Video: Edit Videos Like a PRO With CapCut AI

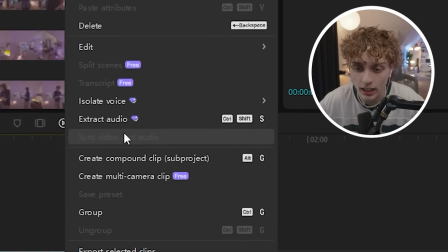(8:16)
We're gonna right click and click extract audio.
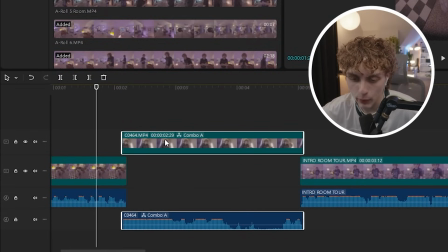(8:19)
And all I'm doing is taking these clips and slightly overlapping it with the clip before it, so that way when we actually play it back, my bedroom.
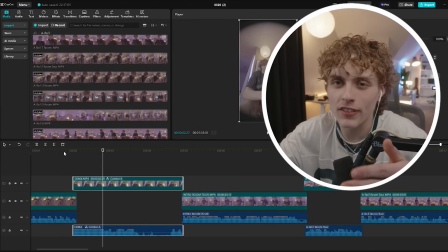(8:25)
The only issue is it blends just a little bit better, and it kind of makes the video feel like it's one whole cohesive sentence instead of a bunch of cuts. Now I'm gonna go ahead and move on to my B-roll.
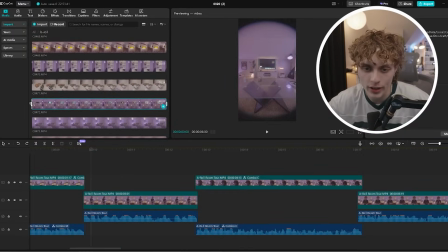(8:34)
Again, when recording all this B-roll, I don't need all of this footage, so we're just gonna go through here to the left side, slightly trim it down, and bring it onto our timeline. Now, when filming all B-roll, of course, you're usually doing it by hand, so when you're watching your clips back, every once in a while, they're gonna be shaky and moving around a little bit.
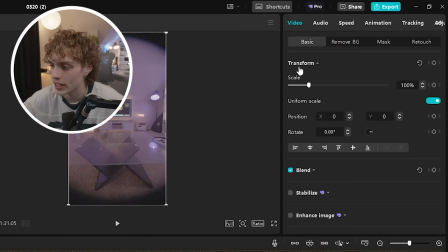(8:50)
To quickly fix any of the shaking, we're just gonna head up here to the video tab and click on this little button called stabilize.
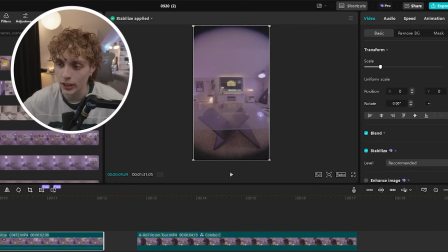(8:55)
Well, it's gonna go ahead and fully process through. And then once you watch your clip back, you have a completely steady shot.
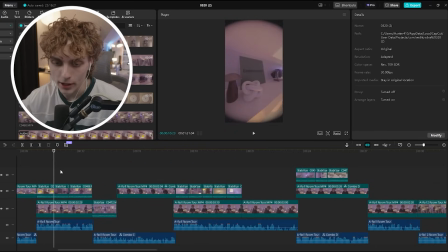(9:00)
Now that I've gone through the entire video and added in all my B-roll, we're gonna start making this all blend together.
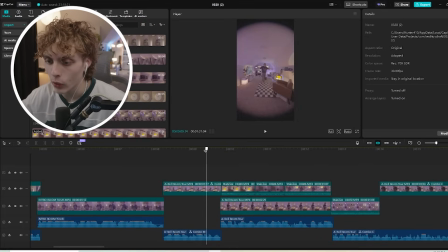(9:05)
Right here, we have our first little section where we're jumping from A-roll and me talking to the camera over to some of our B-roll clips.
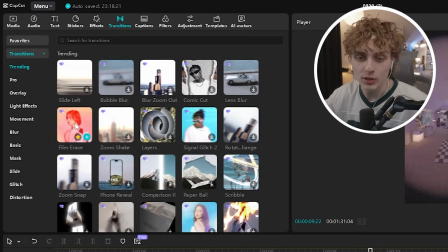(9:11)
So we're gonna go ahead and head up here to transitions. And one of my absolute favorites is actually right here, it's film erase.
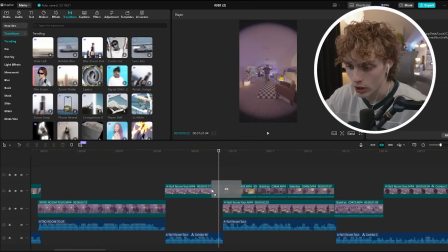(9:17)
We're just gonna go ahead and take it, of course, drag it onto our timeline.
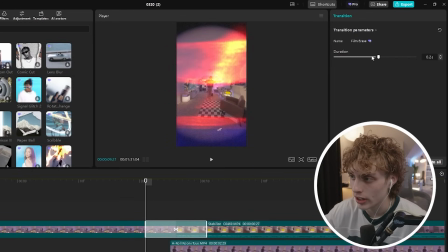(9:20)
Now, this lasts just a little bit too long, so we're gonna head up here to the duration of this and slightly turn it down as much as we can.
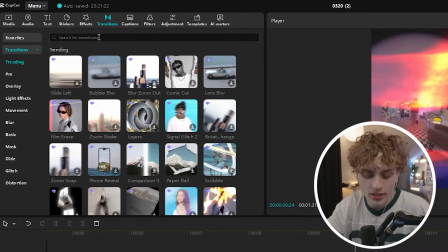(9:26) I built a cozy.
That is a lot better. The main transitions that y'all are seeing me use throughout all my videos are lens flares.
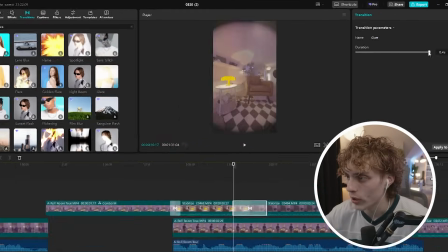(9:32)
For example, my most used is probably this one right here called glare. Once again, we're gonna come up here and shorten this down as much as I can, pretty much.
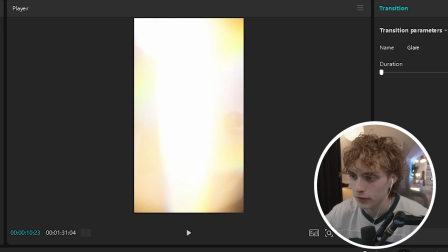(9:40) This lounge area.
It's just a really quick little flash of light that'll transition to your next one.
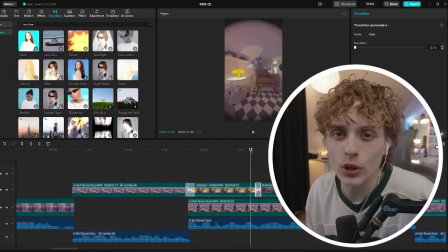(9:45)
I just like that film aesthetic, so it's kind of just what I go for. Now, of course, if you wanted to, you could always import and add in your own transitions, which I will show you how to do really quick.
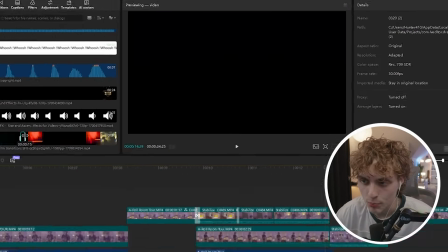(9:53)
So real quick, we're gonna go ahead and isolate this one specific transition that I use pretty consistently, and we're just gonna go ahead and drag that onto our timeline.
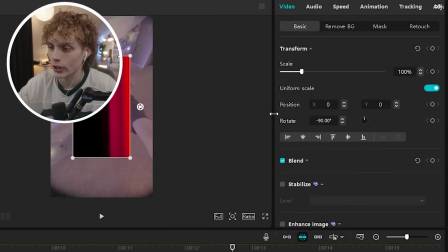(10:01)
Now, of course, this doesn't fit the screen, so we're gonna need to rotate this about 90 degrees and slightly enlarge this whole thing so that it fills up our screen.
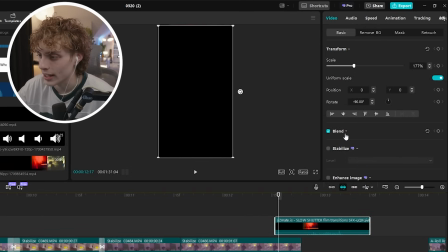(10:08)
Of course, this transition is now obviously blocking our actual footage, so to real quick blend this in, we're just gonna click down on blend, go to mode, and we're gonna set this to screen.
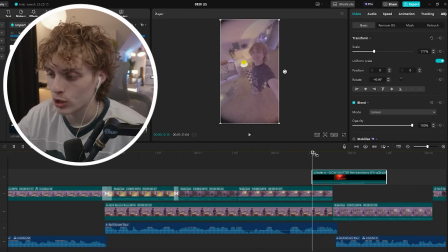(10:16)
This is just gonna blend the transition with your actual video, so whenever you watch it back, for the first time, you're done. But another big thing I wanted to show you guys is how you can create smooth zoom in effects that you see in all popular creators' videos.
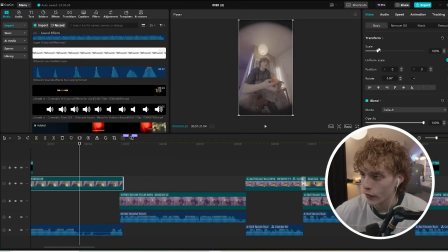(10:27)
On the timeline, we're gonna go ahead and come down where we want our zoom to start, head over here to scale, and we're gonna click this button right here to add a keyframe.
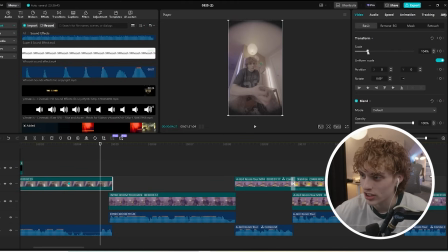(10:34)
Then just go forward a little bit to where you want your zoom to end, and we're gonna slightly create that zoom and then add our another keyframe. Now this, of course, will add this zoom effect for us, but we wanna make it that buttery crisp move that just kinda hits that dopamine receptor.
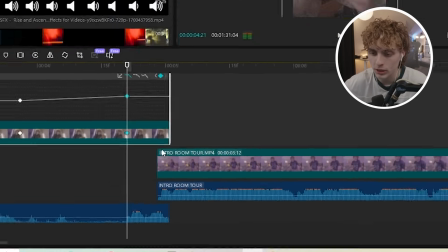(10:48)
So what we're gonna do is right click on our keyframe, click on show variable speed animations, and right here you'll see a little button says free curve.
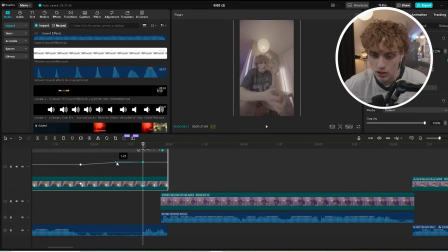(10:54)
We're gonna click that, and that'll create this little curve with our keyframe. Now I like to take this little dot and drag it as far left as I physically can while still keeping it straight.
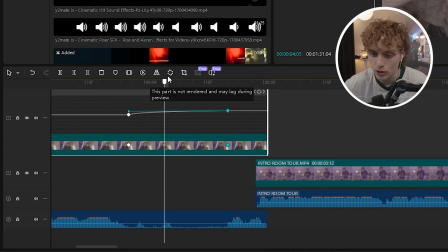(11:03)
What this essentially does is speed up the beginning of our zoom and then slowly ease into it, creating kind of a more natural look, which looks so crisp. And of course, the most important part for any video you're gonna make is gonna be your audio design.
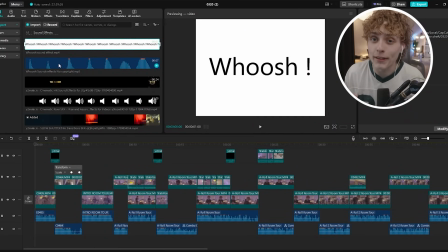(11:16)
Things I would recommend are things like whooshes, risers. I'm a really big fan of the little camera ticking effects, especially during these little transitions right here.
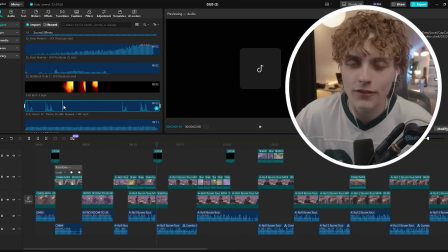(11:25)
A sound effect kind of like this just fits in perfectly, and it sounds so crisp.
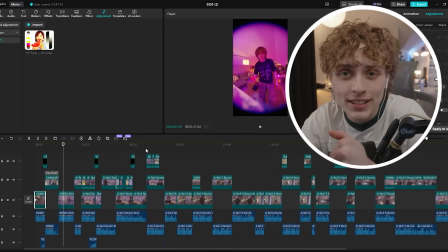(11:30)
And this is exactly how I've edited every single one of my videos over the last 2 years, which has gained me millions of views. Now, using all the tips, tricks, and effects that I've shown you in this video, editing will never be so simple for you. There really is no point in spending a bunch of money from multiple softwares when CapCut has it all built into one PC, which of course allows all of us as creators to spend less time editing and more time creating. Thank you so much again to CapCut for sponsoring this video. The link to try out CapCut will be down below in the description, along with all my other socials if you want to stay updated with what I'm doing. I love you guys so much. There is more videos to come, I promise. And like always, see you guys in the next one.